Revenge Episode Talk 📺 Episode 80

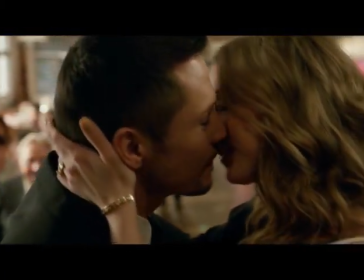(24:44)
The only thing I hate is again her hair. though it suits this more natural look a band or at least a flower bread would have been nice.
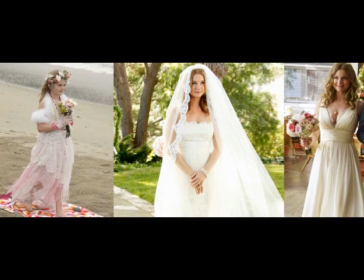(24:53)
I get that she does not want to put on a veil cause this is already her third wedding if you count the one with that Takeda student in.
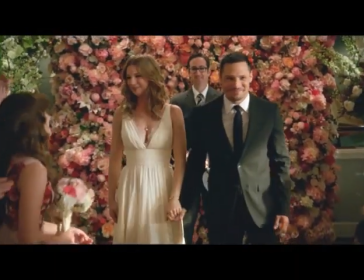(25:01)
What I love is this tableau with the rose wall. It really looks like a dream coming true.
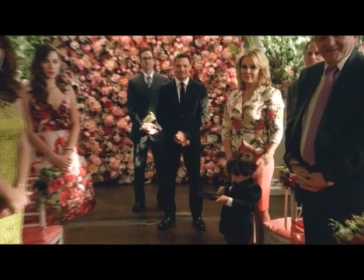(25:08)
And perfect was bringing the first song for you back,
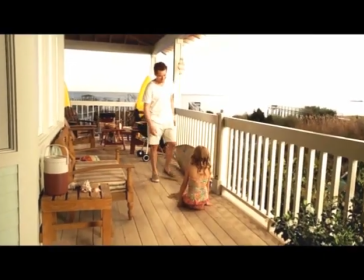(25:12)
though it always was the theme for Amanda and her father, and the flashback started with this beautiful song.
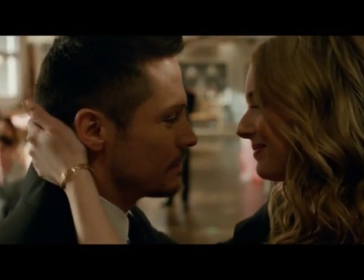(25:18)
I like how they give this a new meaning with being Jack's and Amanda's song.
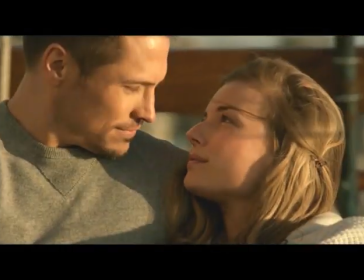(25:23)
Cause now that David is gone and her revenge is over, she can finally focus on Jack and living a happy life which she earned, I think.
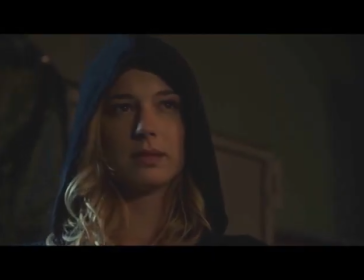(25:32)
Not that I would say all she did was good and she should not be punished.
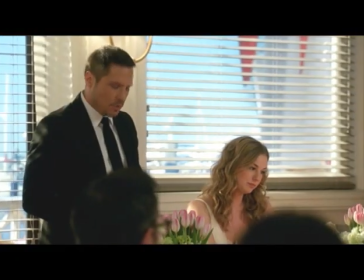(25:37)
But I think all she had to endure and all the losses which Jack shows us in his wedding speech seem to be punishment enough.
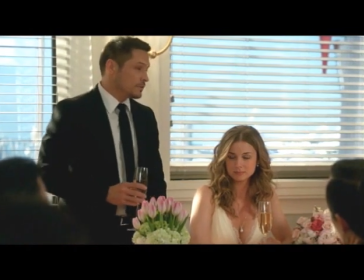(25:45)
By the way, it was a nice idea having him giving some kind of tribute speech to all the friends and loved ones they lost.
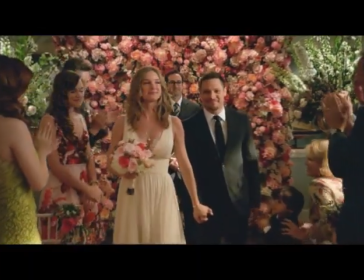(25:53)
They tortured Jack and Emily in this show so much that I am happy that they granted both some happiness in their life after revenge.
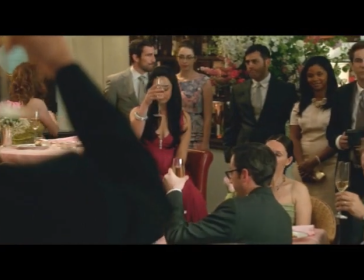(26:01)
And having everyone be part of this and reconciled like Charlotte and Stevie is a good thing.
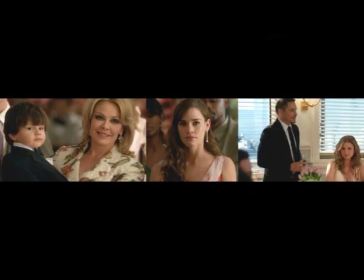(26:08)
Even though we did not get to see it, but I think in the 1 year they all had time enough to talk things through and put differences aside.
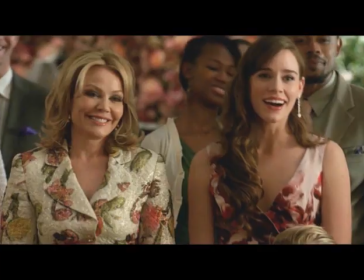(26:17)
All the close-ups were nice too, having Nolan cry on the wedding and everyone reacting to Amanda's wedding gift for Jack.
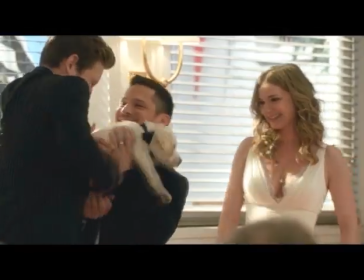(26:25)
This puppy dog was just the cherry on top.
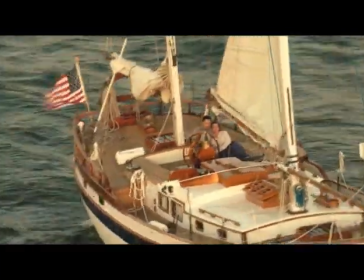(26:28)
And the wedding gift of David with the boat and having them both literal sail into wedding haven was a real nice idea.
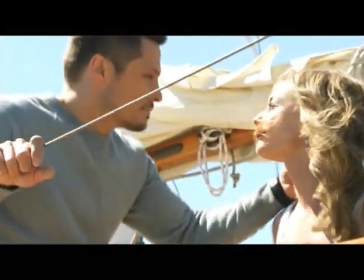(26:36)
Especially when I saw in the deleted scene that he named the boat Infinity.
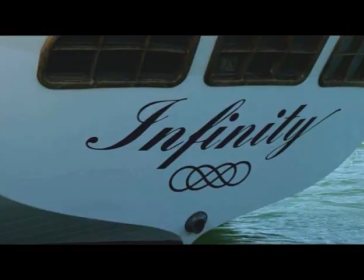(26:41)
Though double infinity would have been the right expression. But maybe they wanted to emphasize with this change that it is Amanda's and Jack's journey now.
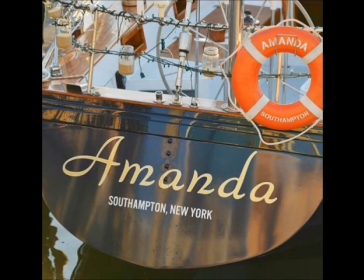(26:52)
I mean, Amanda would have been too much since we had that with Jack already.
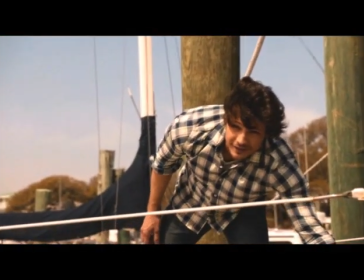(26:57)
Who showed his obsession right away in the pilot episode.
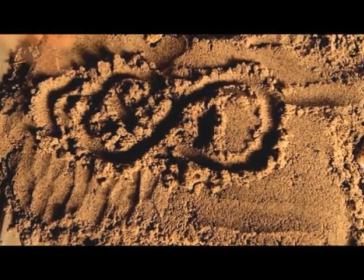(27:01)
But this code will always be a connection between Amanda and her father, like the nickname my father gave me, Moppet.
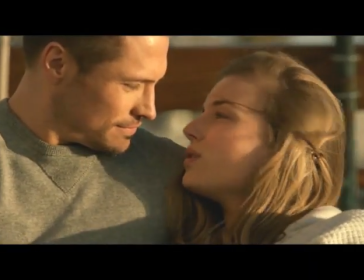(27:09)
Though I use this scene a lot, I do not quite like them saying the three words again.
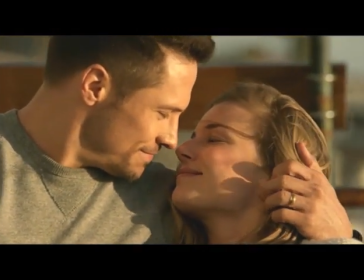(27:15)
Obviously the writers could not think about good wedding vows instead to underpin this scene.
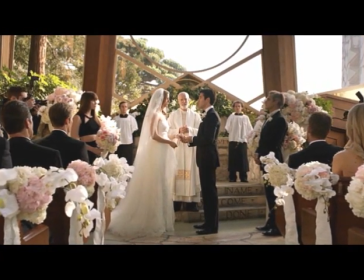(27:21)
But I must admit that Emily's and Daniel's vows in season 3 were not that good either.
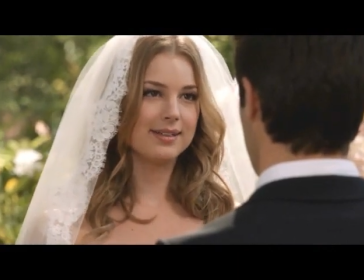(27:27)
So maybe it is for the best that they skipped this path. Would have been nice if we had heard Amanda's view on Jack.
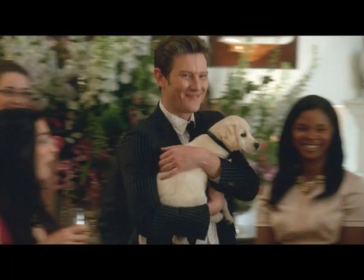(27:35)
Or giving Nolan a speech full of jokes about how long they all waited for this to happen.
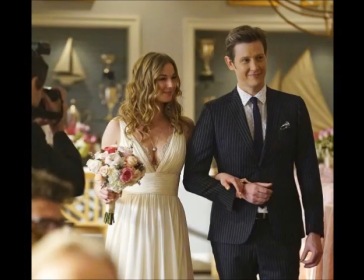(27:41)
If they had given it more than just 10 minutes, they could have done better, I think.
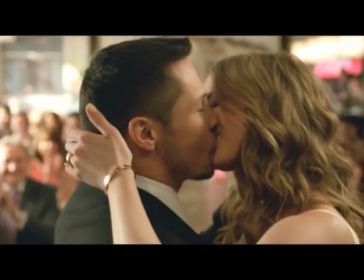(27:46)
But at least we got a nice wedding kiss and this last kiss on the boat.
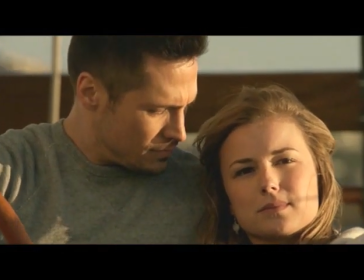(27:51)
Though I never can watch this scene again without thinking about his slip of the tongue from Nick Wexler still calling her Emily.
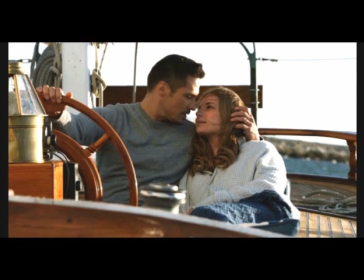(27:59) I love you, Emily Thorne. That's not Emily. Amanda Clarke, dumbass, come on.
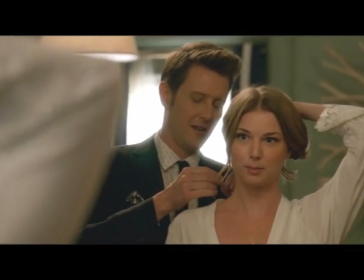(28:04) Yeah.
Nolan has it far easier with his M's, cause I think if they really had a fifth season, this would have been a problem for all the cast.
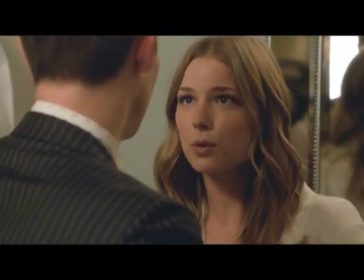(28:13)
Now suddenly calling her Amanda. Even more if you know that Emily is her real name,
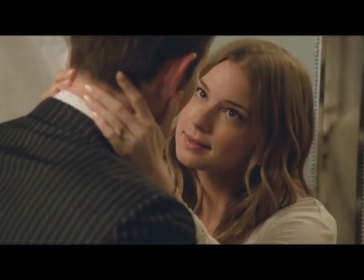(28:19)
and the actors who work so closely together will surely slip her real name from time to time in.
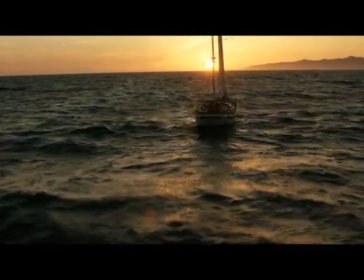(28:25)
This might be totally silly, but I really love that they ended the show with this iconic sunset at sea.
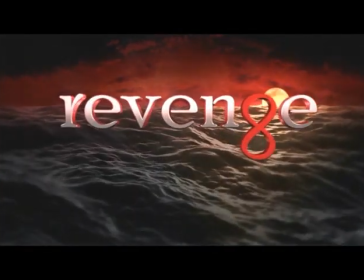(28:33)
That looks pretty much like the intro they used on almost every episode.
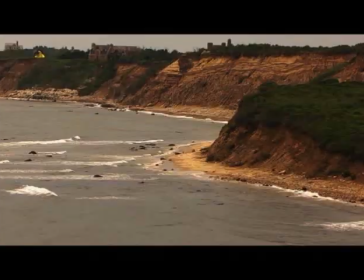(28:38)
Cause that was something what me and surely many fans lured into this show, the maritime theme and environment.
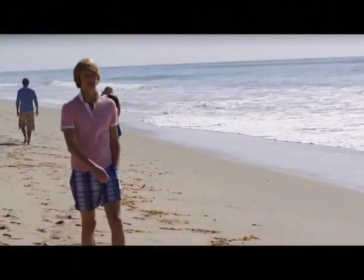(28:45)
The Hamptons are just such a beautiful place. Rich people really know where to buy a house and go on vacation.